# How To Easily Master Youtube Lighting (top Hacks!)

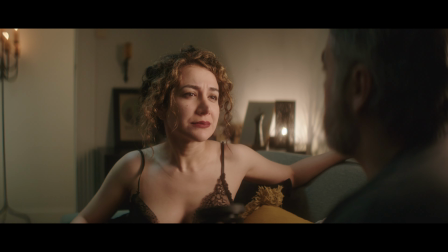Now, when you start your lighting journey, sticking to daylight balanced lights is normally going to give you a clean, neutral look that's much easier to replicate.
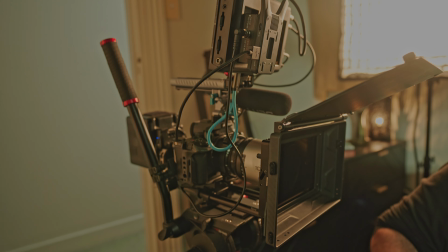Once you start introducing color to your lighting setups, you're getting into a much more advanced skill level.
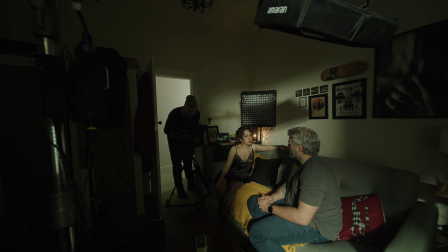However, we are still utilizing the same general 3-point lighting principles.
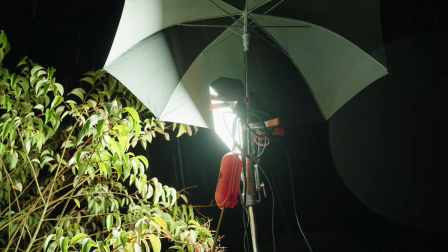We have the Aperture Nova 300C as our bash light and backlight, creating moonlight out the window.
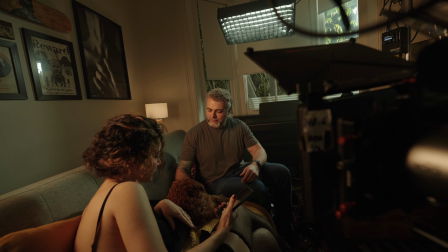We have the Amaran F22X as our key light to my right side.
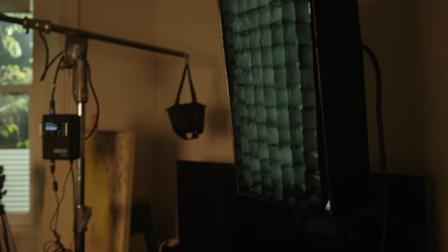We have another one as a fill light, and we also have an Amaran
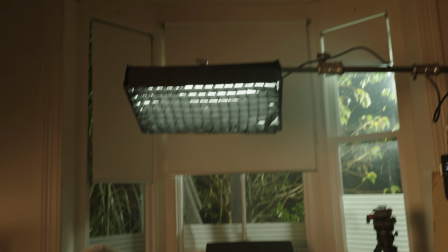F21C boomed just above me as a second backlight, which is acting more as my hair light or rim light.
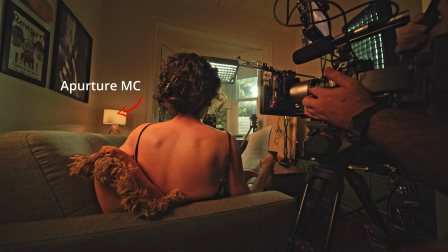We also have an Aperture MC placed in the lamp behind me as our practical light, which helps motivate how the other lights are hitting me.
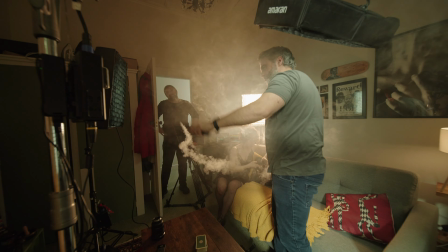Now, last but not least, we're adding a healthy amount of haze with the Smoke Ninja,
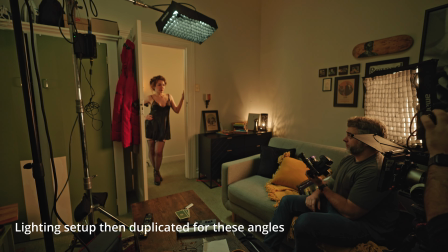a handy portable hazer that can quickly fill up a room with a light layer of haze, which gives volume and depth to your lighting,
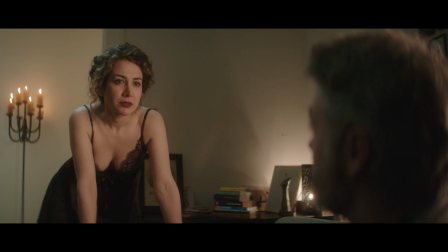especially when you're backlit. So to recap, if you're starting out on your lighting journey, keep it simple. Remember the 3-point lighting setup. Start with a key light, a solid flat panel like the Godox FL150S.
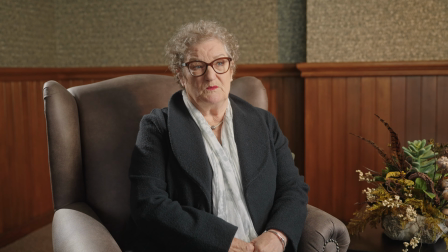It'll do a great job in most situations. It has a small footprint and is relatively quick to set up.
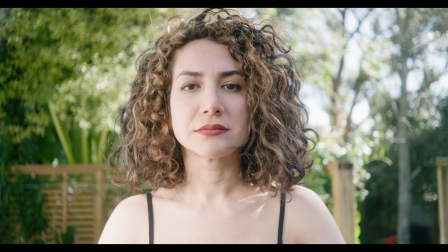For your fill light, I'd recommend simply purchasing a reflector. You can use it to bounce your key light, diffuse your key light, diffuse other light sources, and really harness the power of the sun.
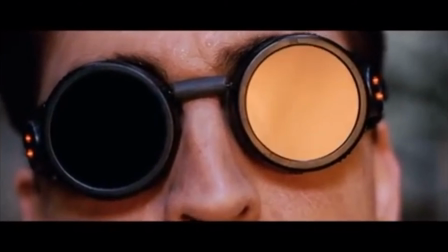The power of the sun in the palm of my hand.
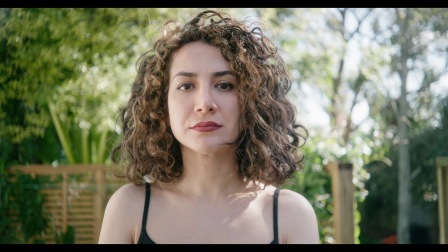It's the most versatile and affordable piece of lighting gear you could ever buy.
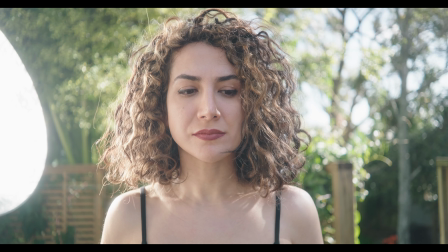Your second actual light should be whatever you're going to use as a backlight. I would recommend some of the more affordable S200 series from
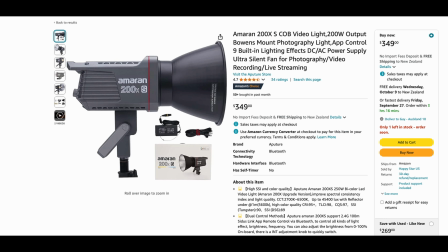Suncrafter or the Amaran 200XS. If that's too expensive, then make it the Amaran 60X. You should also buy a small softbox for this second light to make it the most flexible.
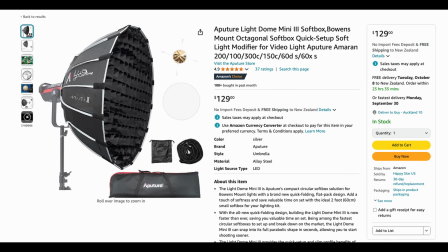I recommend the Aperture Light Dome Mini 3. For a third light, I'd get the Aperture Lightstorm 60D or 60X.
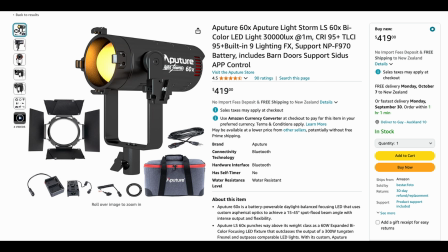This can become your dedicated backlight / hair light, and you can then use the 200X as your fill or to help light larger spaces.
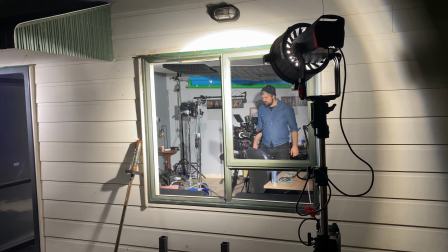As you continue to grow your lighting kit, that's when you can look at things like big bash lights, accent lights,
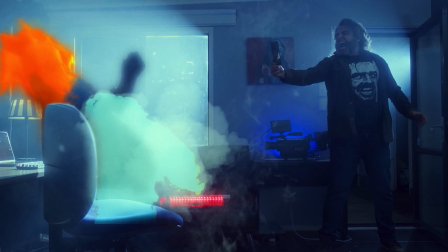spotlights, light tubes, gobos, and bigger modifiers and diffusers.
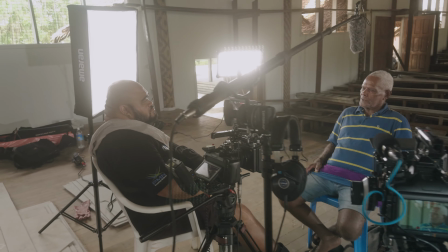But just remember that even with 1 or 2 lights and a little bit
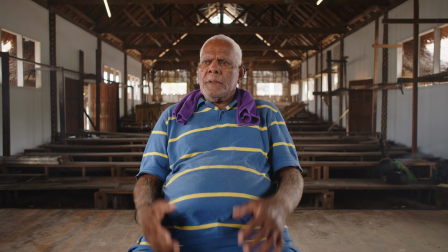of diffusion and sticking to the simple basics can take you a long way,
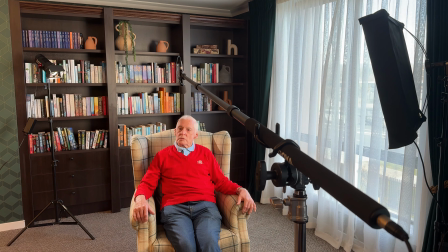providing a pleasing and professional look in most scenarios. And that's my lighting kit, along with some of the basic lighting principles I use to get consistent quality lighting setups for narrative, corporate, and documentary work. Links to all of the items mentioned are in the description. If you found this video helpful, please give it a like and subscribe and hit the notification bell.
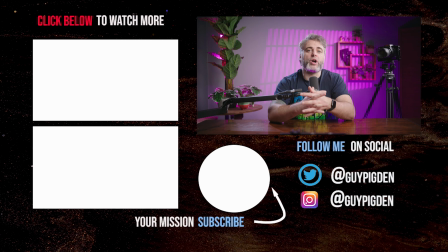And if you want to see a breakdown of the documentary where I use this lighting setup extensively, click the link beside me. As always, I am the Savage Filmmaker, and I'll see you when I see you.